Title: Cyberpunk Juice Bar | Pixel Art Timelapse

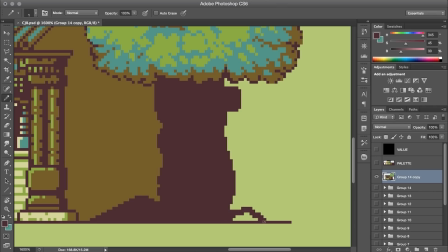I like the thought that it may look normal up top, but then the entire trunk is either entirely made of artificial components, or to be like a regular trunk that's been augmented with equipment and stuff. So at this point, I'm working to freestyle a lot of detailed technical pieces within the silhouette of this trunk,
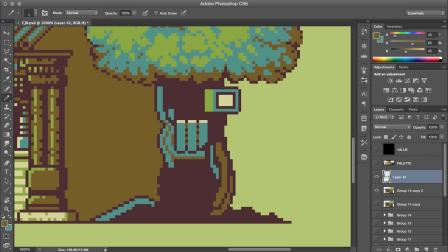mostly with the blue and the brown to either convey a mix of either metal and wood, or perhaps like a rusted metal look. Since this storefront is a juice bar, I thought a cool idea was that the tree is kind of this self-sustaining source of some kind of fruit that they use in their drinks.
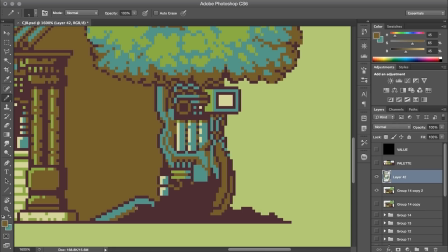So it would have embedded components that keep it nourished and producing, but also capable of automatically harvesting the fruit as well. There's nothing really blatantly obvious about that in the final piece, like I didn't want to just have something super on the nose like a conveyor belt with a bunch of lemons rolling down it or something like that.
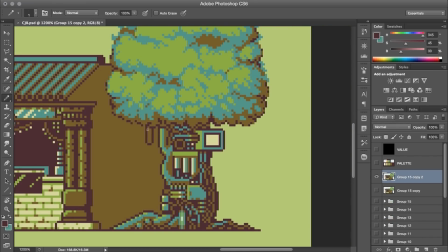But generally it was that narrative of the self-sustaining tree that drove a lot of the overall design decisions here. So this idea was finished off with some hanging wires coming from the tree canopy. And then I also wanted to introduce some more organic elements to it, so at the base I've dotted in a bit of foliage.
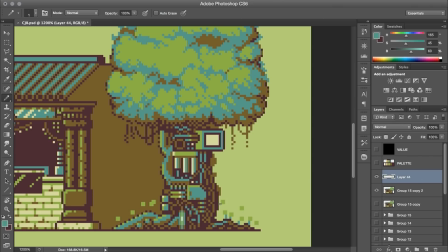These ones don't really have any strong outline like the other objects in this scene, because I think it helps them feel a bit smaller and flimsy, and just kind of allows them to sit as part of the environment.
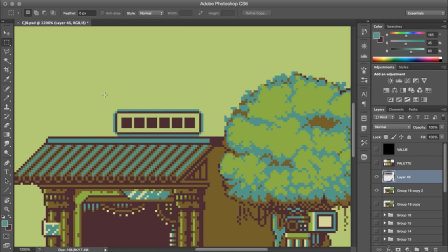Now that those core elements of the building and the tree are in place, we're up on the roof now adding in some decoration that's going to fill in that space between them. Up front is going to be a sign for the shop where I've just sized it out to include a simple bordering and then some blank placeholder lettering that can be detailed later.
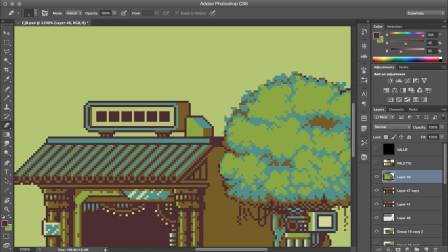Layered around that are some other simple shapes to create a bit of coverage and depth up top. Because then towards the back I wanted to create another focal point for the piece, which is going to be this large glass dome that's kind of a reservoir filled with juice. I know this doesn't make much practical sense, but I think it'd be fun to animate a swirling or blending type of motion for the liquid in there,
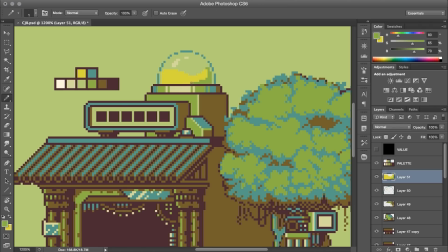and that whole imagery just provides a good tie in with the theme of the shop as well. A lot of the shapes and layering here were taking cues from the rough sketch, which was made without these finer details in mind, but even so it gave me a reference for what the overall silhouette could be, and the rust just sort of fell into place around those central components.
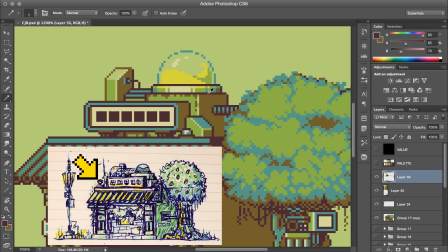Probably one of the best examples of that was this little circular object off to the side of the roof. I didn't have anything in mind exactly during the rough sketch phase, maybe like a spotlight or something, but more importantly I just like the silhouette of it sitting right there.
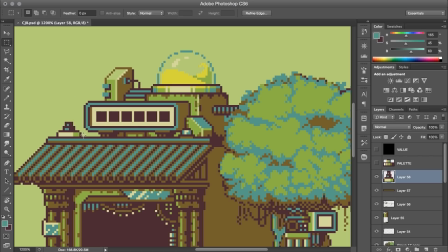So here I'm just improvising a few options for that one, and eventually I settled on a sphere-like design that I thought looked a bit like a globe or something. And it's just kind of a neat addition against all the other pieces.
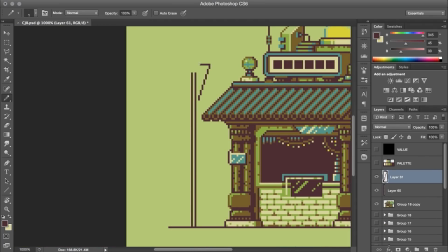The last major set piece is the street lamp off at the left side. And this is another one where I'm just getting into basic structure first, and then having a bit of fun decorating and layering things onto that. I've tried to work with the existing composition here by putting those angled panels above the angle of the roof,
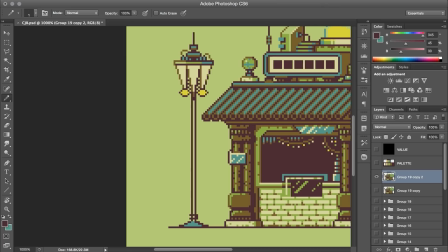and then toward the base there are a few different elements to occupy some of that in-between space.
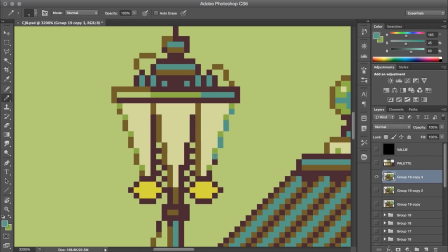On the light panels, I've stepped through the gradient from white to green to blue, and that gives it this sort of gradual broken outline that works a bit better at conveying kind of a soft lighting effect, rather than if this were left as a full dark outline.
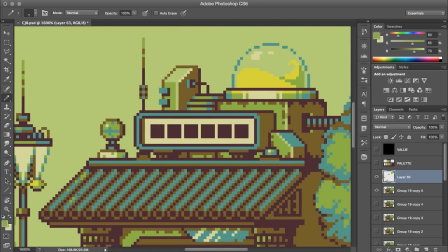With all the main structures worked out, I'm doing a lap around the full piece now to fill in areas of details and some of that lettering that I passed on making decisions about earlier. Like I said before, I was trying to render in detail as I went along, and for the most part, I got everything into place as it was being illustrated, but there's always room for a second pass.
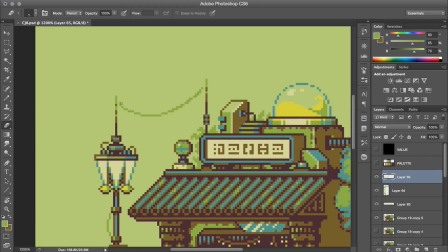Once your eyes get used to a certain level of rendering, sometimes you can think like, I think I can go heavier with it, you know?
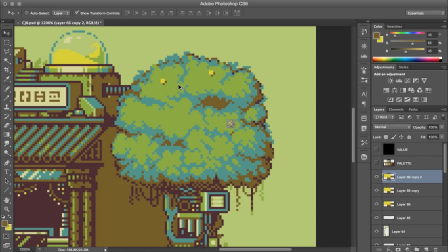I'm sure if you scoured my videos actually, there'd be conflicting statements of me saying, you know, it's good to have some areas of visual rest,
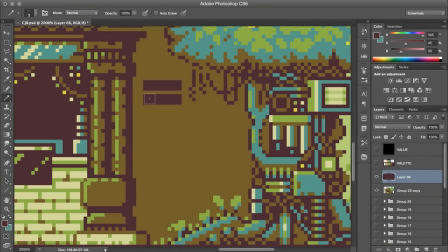and other times where I'm just like, I'm not going to stop until every blank space is filled. So clearly that's a sliding scale depending on what I'm working on.
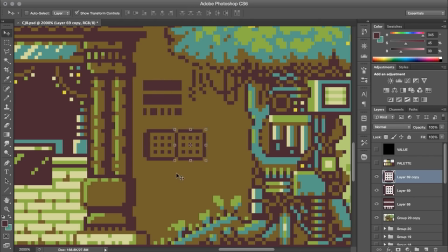But for a piece like this, I have a lot of fun exploring the environment and just tucking in a lot of detail where I can.
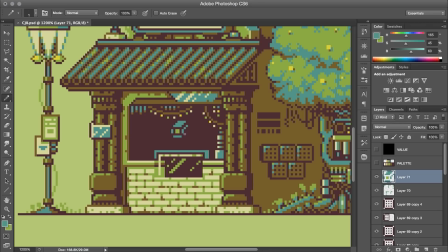Anyway, some of this final detailing, of course, includes populating the scene with some characters, the first being the shop owner. And as is tradition with the series, it's a robot, And for this one I've gone with a mono eye design and he's wearing a green apron.
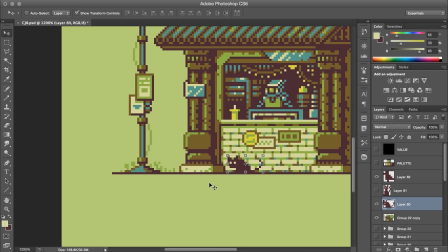And the other two characters are my cats, based on my in real life cats. And at this point they're the easiest to add because I just use the same sprite work.
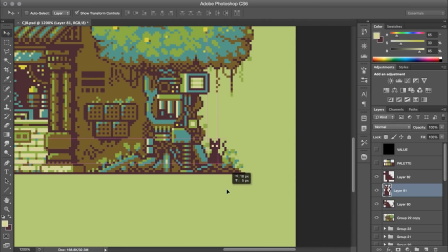The only matter of decision here is where to place each one within the scene. And I usually choose that pretty carefully.
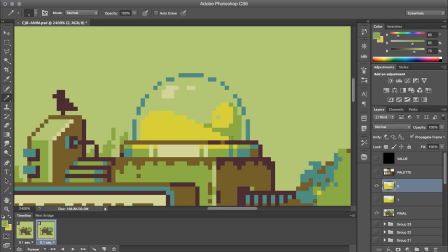Alright, and it's now time to add a bit of animation to the scene. And I'm starting this one with the spinning juice within the reservoir because I thought that was going to be the thing that may require the longest set of unique frames to make. In fact, I was actually prepared for this to take up to 24 frames. I thought it might need that much to get a really smooth swirling motion.
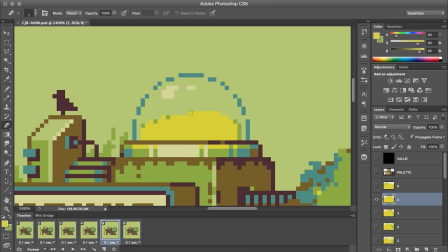But after making the first 6 frames, I realized that this motion actually needs to occur pretty quickly, which is sort of obvious now, but if it were to take too many frames, it would be too slow. So from those initial 6, I mirrored those to generate 12 unique frames.
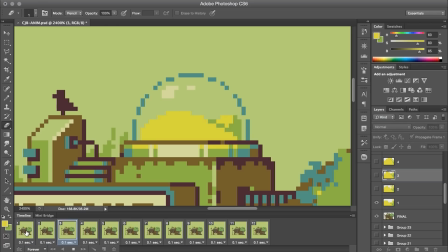And basically what's happening here is that each set of six is kind of going through a small wave that's cresting on one end of the tank and then kind of settling and shifting towards center. So this is just the first draft of the animation. It's a little bit choppy or whatever, but because that main color is quite light,
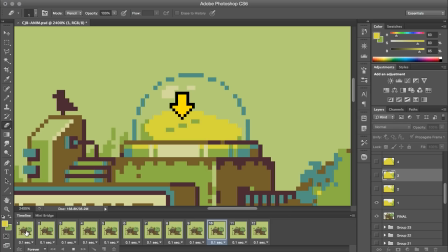what I've done here is I'm playing with a partial outline on this one to act as a bit of shadow that can sort of catch your eye and convey that transfer of motion.
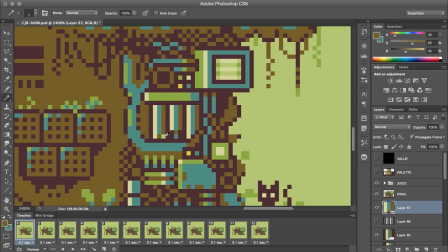Over at the cyber tree, I'm creating some moving pistons that I'll be firing off. To do this, I've separated those out from the background and I'm placing them underneath the rest of the tree. By layering it like this, I can move that full piston up and it just gets covered up by the layer above it.
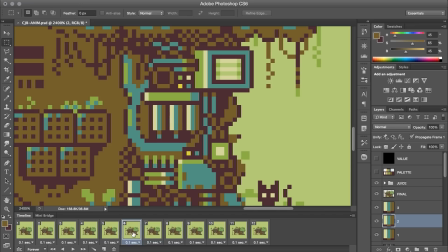Which is nice because it's a lot faster to simply change the position of a piece like this than if you were to have to redraw one for every frame of the animation. Also, when the pistons shoot up, I've got one frame where the brown pixels that are shaded underneath them kind of lag behind and fill that space.
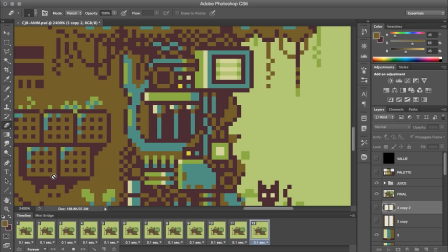That's sort of my concession for having a smear frame, something that will give it the effect of motion blur. I figured I couldn't smear the entire piston because it's already colored in these vertical stripes, so to just stretch that pattern out as a blur when it moves up would have just looked like it was in the starting position anyway.
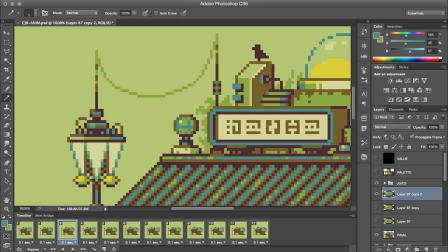I'm creating a rotation for the little globe object, and to do this I'm actually just animating the position of the blue grid pattern within it. That'll provide the point of reference to actually be able to notice that it's rotating. Without that, you could probably also get by with bouncing the shadow, if it has a shadow. But this one is pretty small, so I just stuck with the rotating pattern.
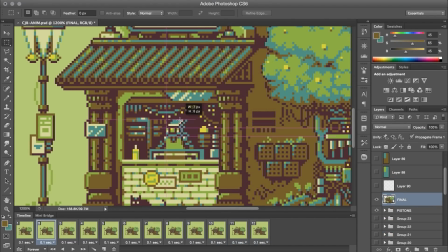I kept a lot of the other animations quite simple, like just blinking lights and stuff like that, because I didn't want this to come out super busy with motion, since it was feeling like a pretty serene vibe so far. So with that, let's just go ahead and take a look at the final art for the Cyberpunk Juice Bar. Here we go!
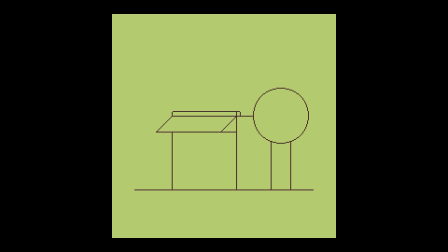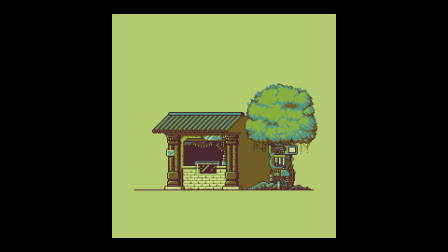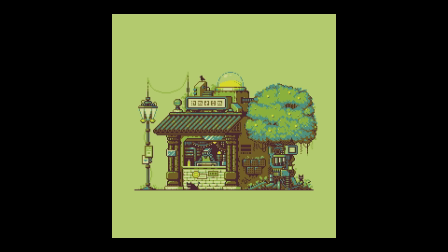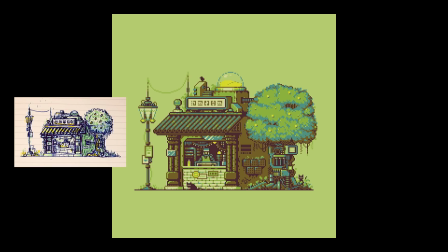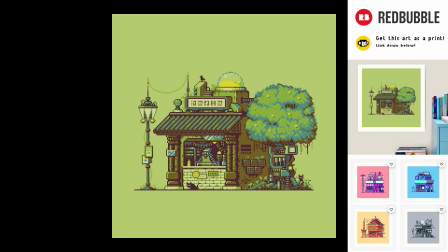Alright, if I may just mention real quick, I've added this one as a print in my shop, and I've got a few others from this series there as well. They're all available as high quality art prints, and there's also a more budget friendly photo print option. So if you're the kind of person who likes physical prints like that, I've left a link to those down below.